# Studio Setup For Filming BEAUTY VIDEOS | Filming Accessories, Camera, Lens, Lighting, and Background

see this a lot because when it comes to creating backgrounds you can literally do anything and everything you want so I'm currently this is what I have going on I do have my signage I do have green plants I have a table behind me where I kind of have more plants and my YouTube plaque and more plants and more plants so I love plants I love pink plants I look I like that girly but still very earthy feel which is why I have like whites and greens and pinks going on behind me now if you want to replicate what i have going on again you can check out a couple of my videos and do that i also have videos or a playlist where i also try to replicate um big youtubers beauty setup on a budget using what i have and different ways you can also create your own set i have like tons of videos relating to creating your own background your own backdrop so i'm gonna quickly set up my background just to show you guys okay
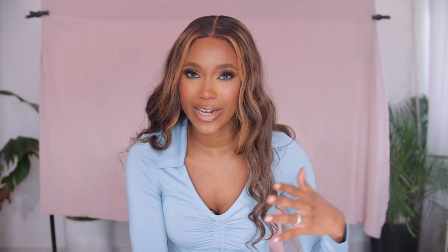(12:16)
so like i was saying you can go ahead to opt for a background i didn't set this up perfectly for this lens but it's going to
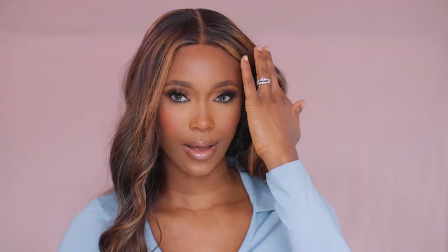(12:24)
look amazing once i put in this 50mm lens let me just do that right okay so like i was saying um i didn't set up the background
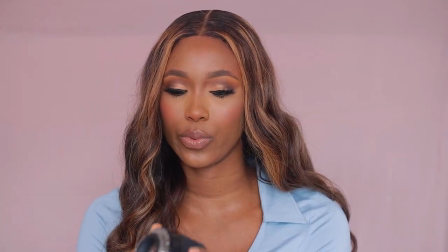(12:31)
perfectly for the 30mm lens this is what 30mm lens looks like by the way this is by sigma like i said previously and
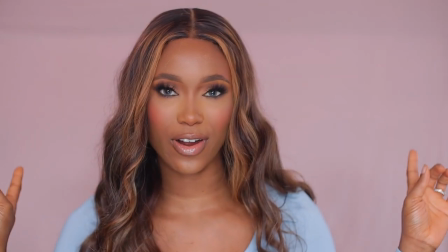(12:38)
yeah this is what it looks like so i did not set this background perfectly for this one because again this one is wider i would need to stretch it out
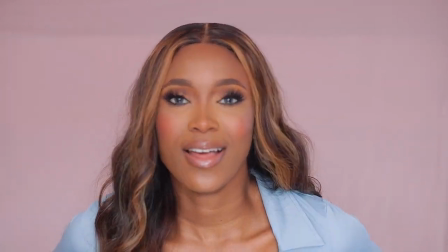(12:46)
more but i wanted to kind of keep this within the 50 mm range this is what the background would look like and what i love about filming with
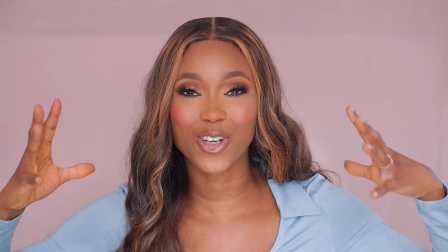(12:53)
backgrounds if you're filming like beauty content is that it keeps the focus on you you guys cannot see what is going on behind me and
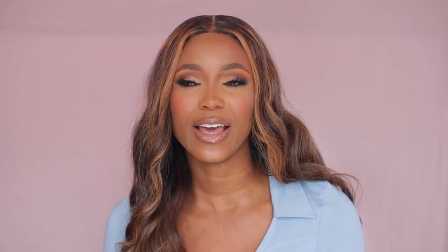(13:01)
if you're someone who is filming in your bedroom like i used to
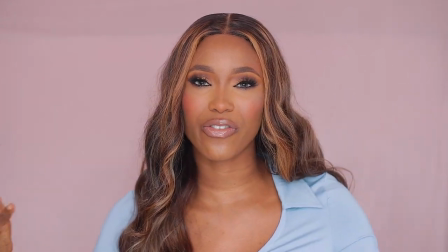(13:05)
and you don't want to show off that scene this kind of blinds
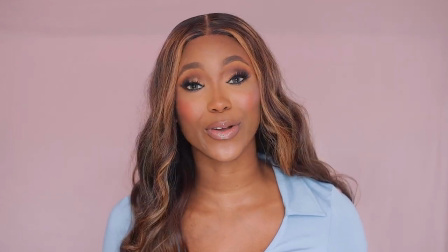(13:10)
out the entire scene if you're filming in your kitchen yes if you're filming in
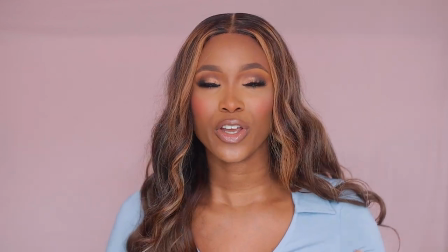(13:14)
your kitchen or in your living room you can use this to create a
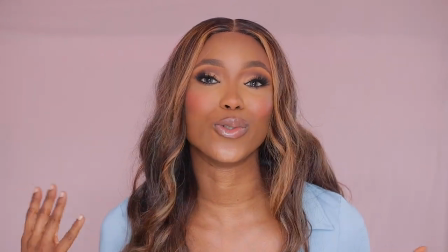(13:19)
barrier as well as a background and no one knows what goes on behind the scenes no one needs to know what's going on behind the
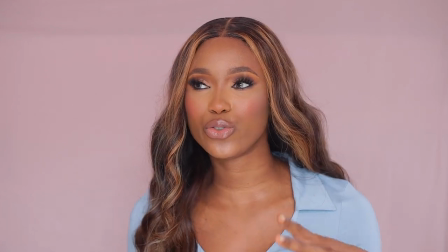(13:27)
backdrop and that's the amazing thing about it is that you can easily do and undo but when it comes to hanging up the background the backdrop your your
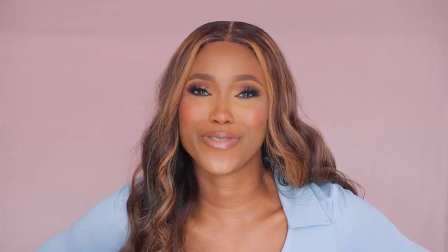(13:36)
fabric whatever you're using um again i do have tons of videos relating to how to hang your backdrops whether you're hanging it from the ceiling
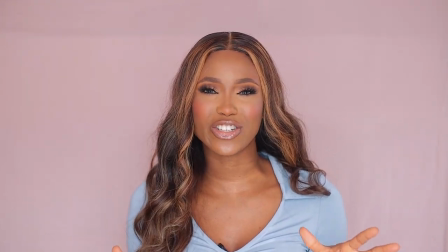(13:44)
on your wall whatever you're using so yeah if you're someone who is trying to create beauty content the good thing about it is that you can play around
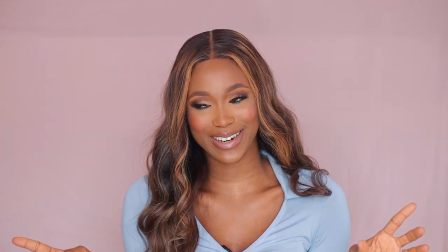(13:52)
with the colors and i feel like that's what i'm going to do right now oh my goodness like i have
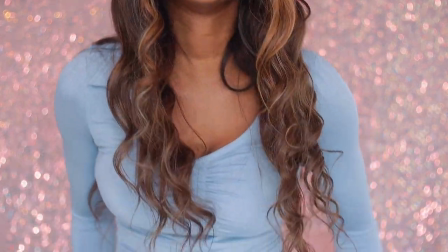(13:57)
totally forgotten how gorgeous it is whenever i film content
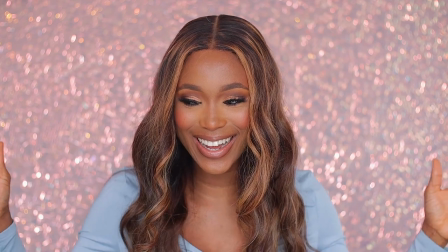(14:03)
using a fabric it does have a little bit of
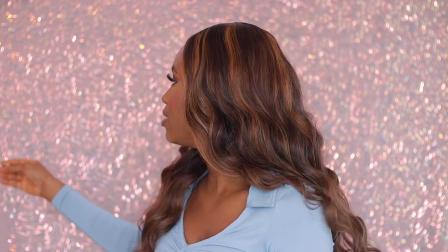(14:08)
like shine shimmer to it and this fabric has like a 3d print on
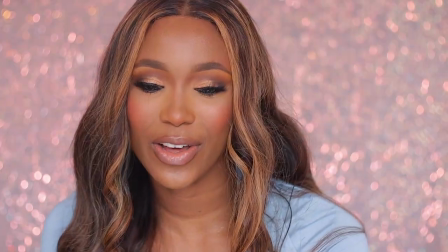(14:14)
it again i'm filming with the 50 mm it does give me like that blurry background now guys if you want to be extra with filming something
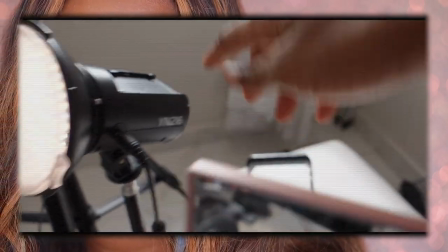(14:22)
that you can do is to get a spotlight and please that light in front of you let me show you what i'm talking about when i'm done
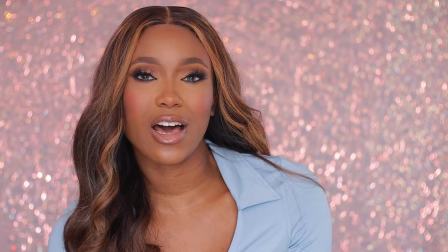(14:30)
filming my videos and i want to do like an outro and i want like that um
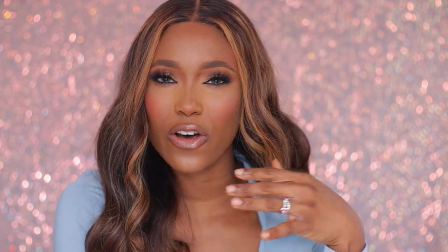(14:35)
glistening soft beautiful illuminated look with my um
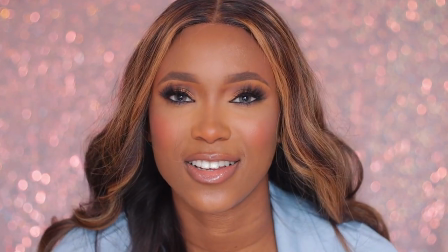(14:41)
makeup i love to use this spotlight just to add that illumination
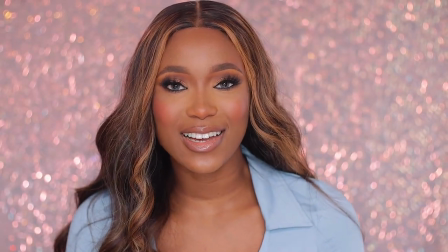(14:47)
and effect to my face i've been using this light for the longest time i've used this for
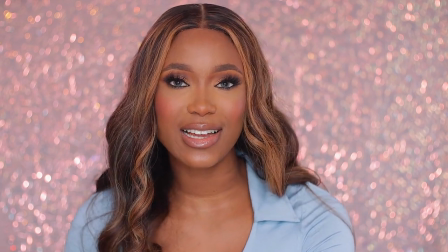(14:52)
a lot of my beauty content and as well as i've shown you guys this light in my previous setup but yeah this is a sequin fabric
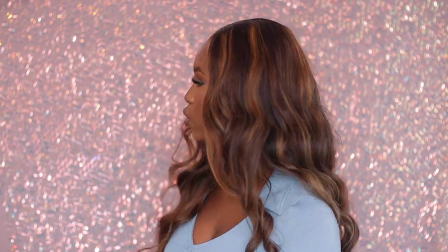(15:00)
you can get these super affordable and super easy to install they are also quite stretchy as well so you can kind of stretch it out you don't
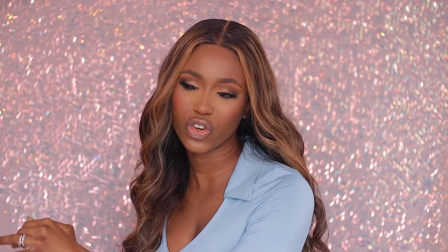(15:09)
need to like steam it or iron it or you know go through the extra stress just stretch it out and this is what it looks like you can do
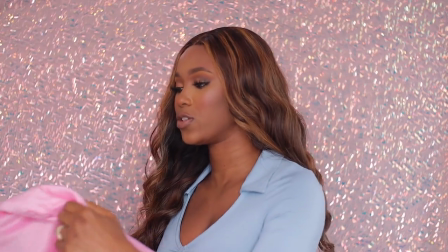(15:17)
sateen i think i do have a sateen fabric here um these ones are a bit more shiny it's pink as well